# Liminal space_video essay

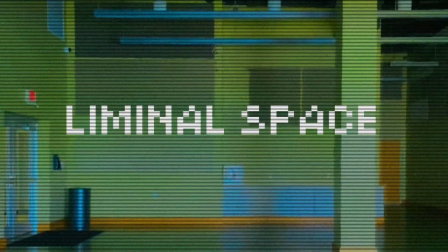0:04 Liminal space, a design term first mentioned in a Reddit post in
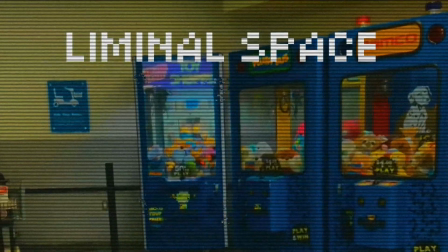0:10 2019, grew rapidly in the era of the pandemic and has generated many secondary creations.
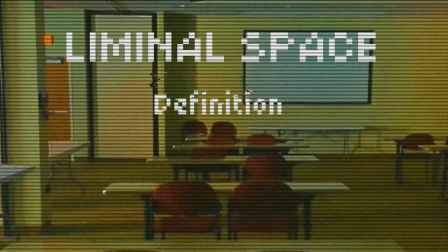0:17 But what is the definition of a liminal space? Why does it give a sense of unease?
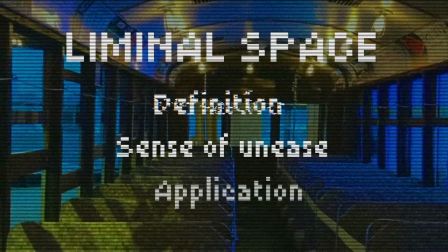0:24 How has it been used in various artistic mediums?
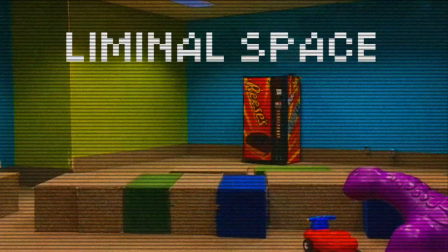0:28 And more importantly, how can its principle be used for environmental designs?
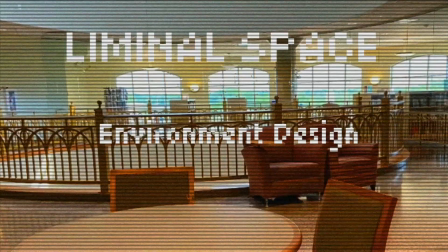0:35 These will be the main direction of exploration in this video essay.
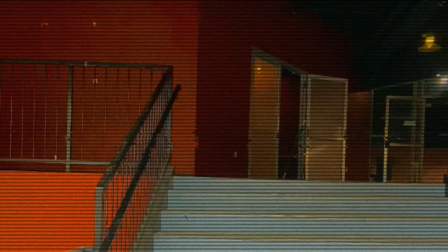0:40 Let's enter this world of the disorienting.
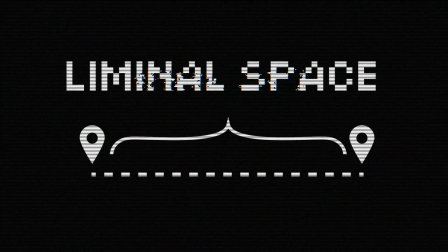0:46 Liminal spaces literally refer to spaces with transitional qualities such as corridors, paths, junctions, etc. In liminal space works, these transitional spaces are transformed from pathways to destinations,
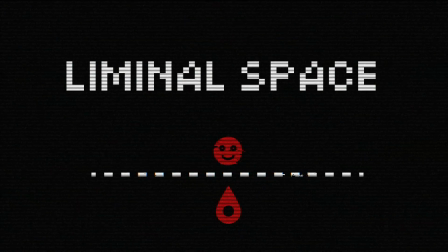1:02 an abnormal visual choice that can cause cognitive dissonance.
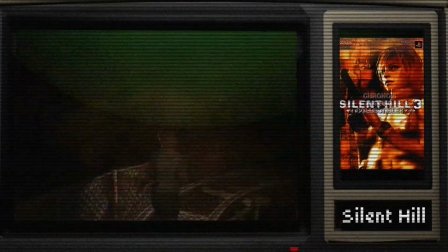1:07 In the classic horror game series Silent Hill, there are numerous applications of liminality of spaces.
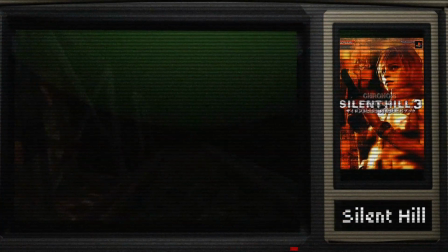1:15 For examples, dark corridors and fog-filled outdoor spaces,
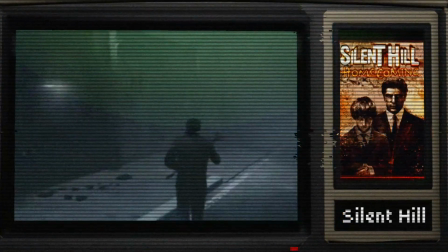1:19 where the player is merged in such spaces for long periods of time.
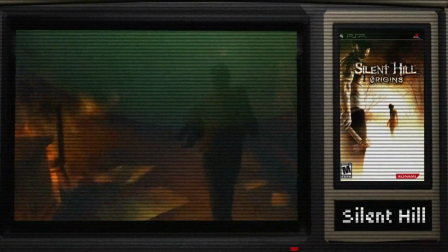1:24 The horror of the scene remains even when the player is not confronted with a monster.
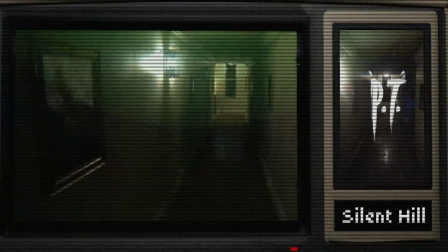1:30 Silent Hill PT, on the other hand, uses this technique to the extreme in space design,
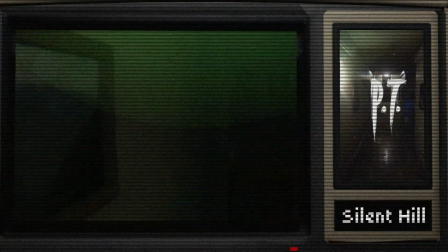1:38 consisting of only corridors, which contributes to its widely acclaimed sense of horror.
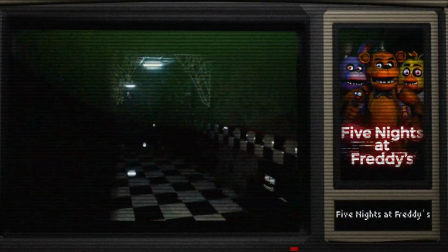1:46 In the game Five Nights at Freddy's, the player has to keep an eye on the monitors to keep track of the monster's movements.
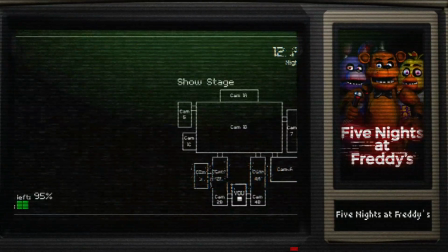1:55 Most of the time, the space the player is confronted with fits our definition of liminal space,
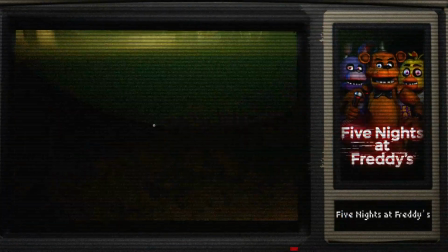2:02 corridors, deserted and lurking with eerie hostility.
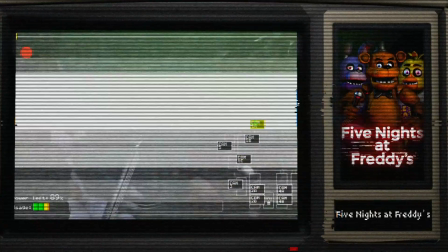2:05 This design uses the unsettling sense of unease that only liminal space can bring,
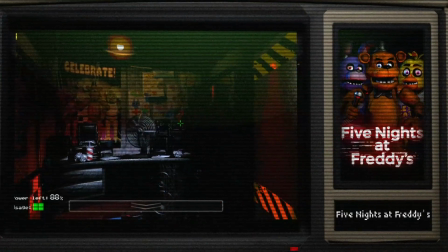2:12 observing familiar spaces from an abnormal perspective the camera and using the disturbing desolation yet familiar scenery to engage the player's nerves.
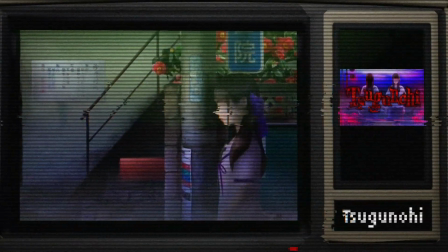2:22 In another game, Subanohi, the game designers used a simple yet effective way of alienating the familiar,
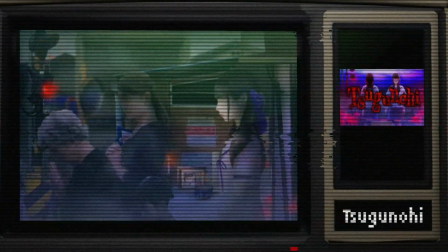2:30 which is to gradually disintegrate. The player will experience certain scenes repeatedly,
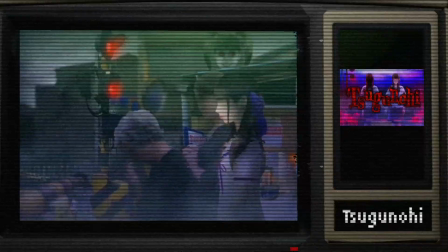2:37 with the purpose of creating familiarity, but in each cycle the scenes will become more abnormal.
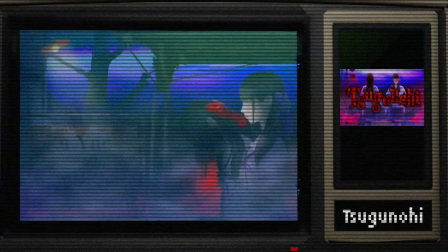2:43 This design will gradually lead the player into a trap of horror through the three features of liminality,
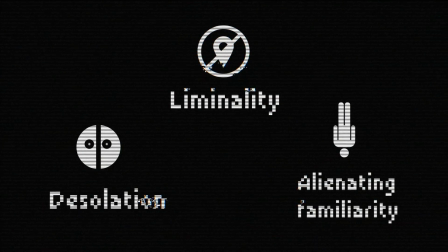2:51 desolation, and alienating familiarity. I have conducted an experimental exercise.
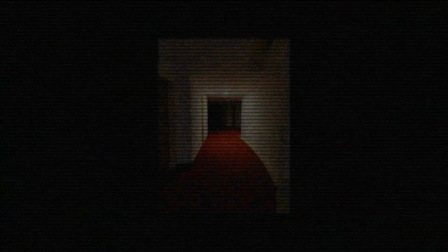2:57 I will then walk you through the process. As you can see, this is a photograph of a liminal space,
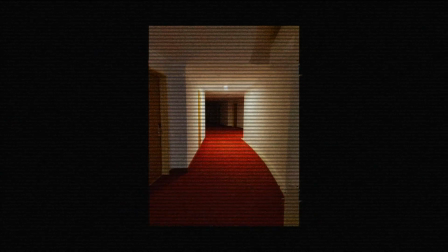3:05 and although it has not been post-processed, it is already disturbingly liminal. This shows, in practice,
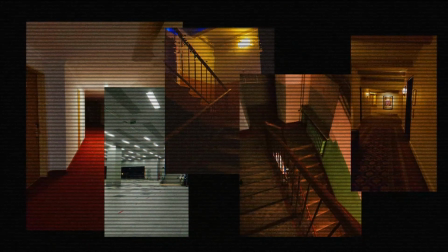3:13 it may be helpful to refer to realistic images in the early stages of designing a liminal space.
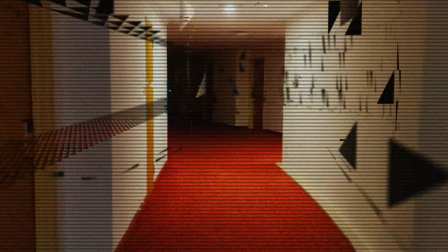3:20 I constructed a 3D model of this photograph to enable my further enhancement.
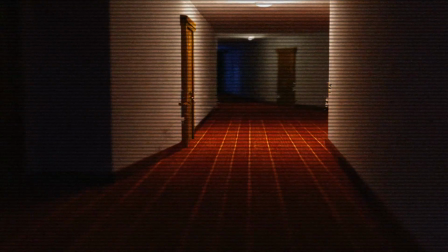3:27 Now that the liminality and desolation of the space is present, as mentioned above,
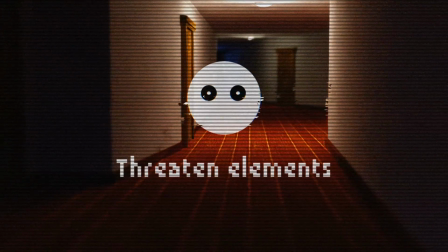3:33 we need to add a threatening design to this space, for example, by adding some of the usual spooky elements, balloons,
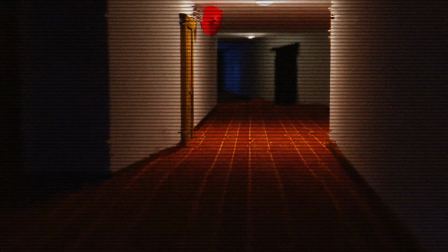3:41 slow-moving objects, or unusual shaking. These objects or effects can be used in most spaces. As you can see, the mood of unease from the liminal space has been slowly growing.
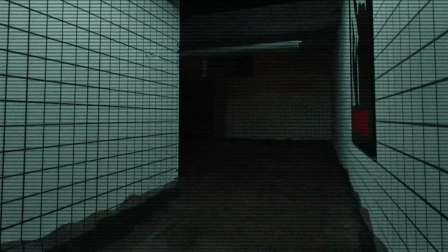3:56 Alternatively, we can add something that indirectly represents a fear,
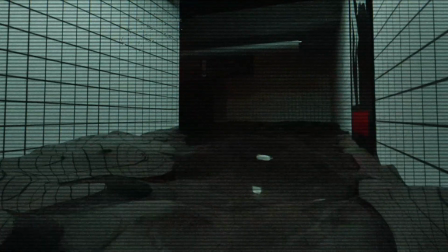4:00 such as water, or dim red light, to a normal liminal scene.
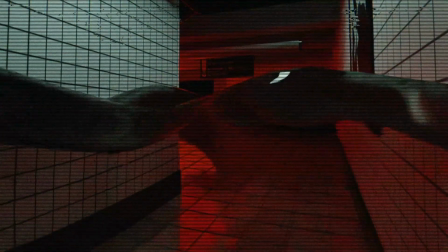4:05 Element that exploits subconscious fears such as the fear of water and alarms.
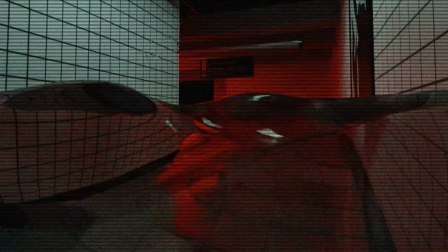4:11 The red light and the movement of the water would arouse the feeling of an approaching danger.
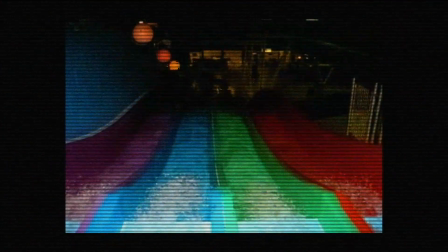4:17 It is also very effective to use the audience's attention.
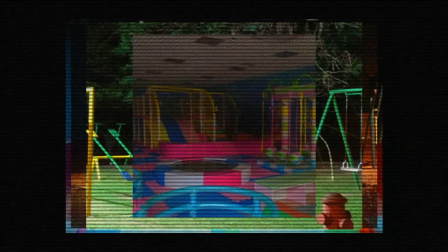4:22 Take this scene, for example, an amusement park at midnight.
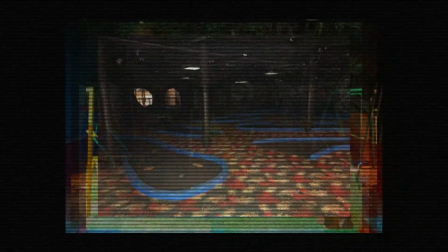4:26 This technique involves bringing the viewer into a scene at a wrong time.
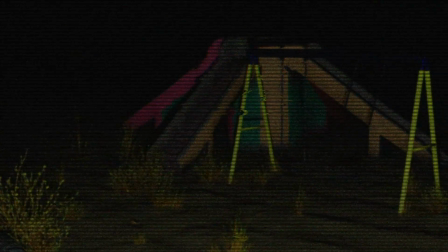4:32 The purpose of this swing is to attract the viewer's attention and alertness, and using other spooky behavior to stimulate the viewer's mood.
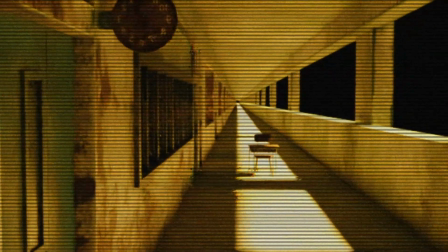4:42 In addition, similarly, spaces with a high degree of uniformity,
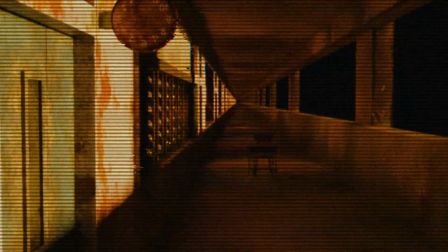4:47 such as schools and shops, are also well suited as references for the creation of liminal spaces.
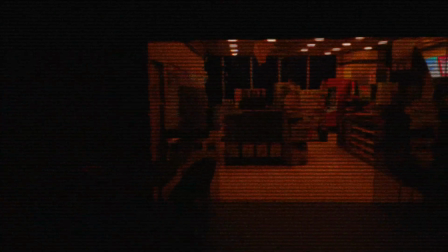4:54 This is because these spaces tend to evoke subconscious memories,
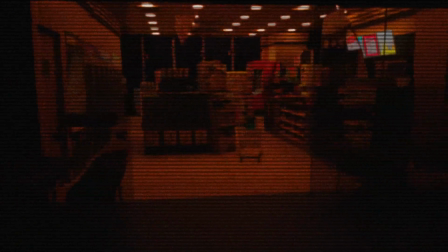4:59 making it easier for the viewer to be unconsciously submerged into the scene.
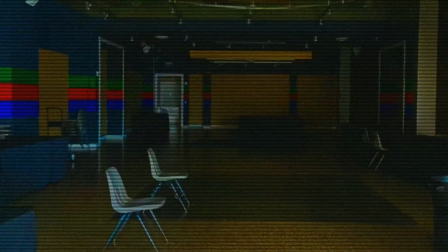5:05 Currently, the scope is wide for expanding the visual possibilities of liminal space,
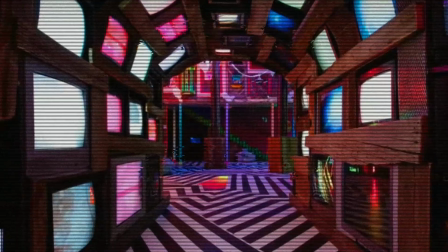5:11 and similar substyles such as dreamcore and rearcore have similar characteristics and application methods.
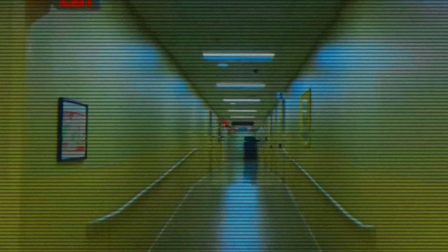5:18 The application of this visual style to
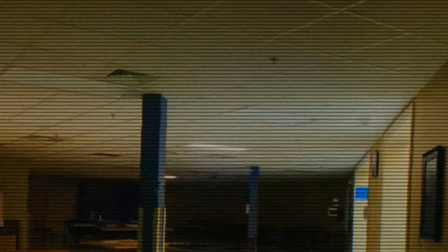5:22 environmental design could further develop this framework for psychological horror design.
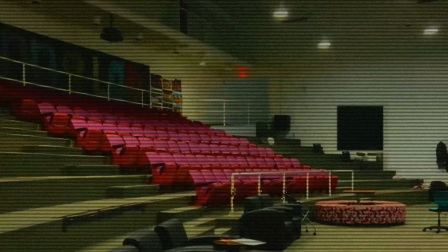5:28 Liminal space has a broad future to be used in film, television, and games.
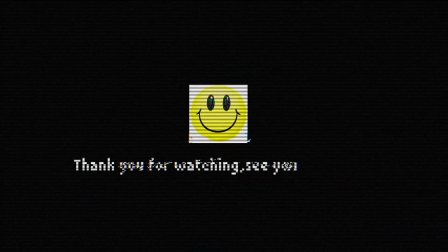5:36 Thank you for watching. See you next time. And I will wait for you in that world.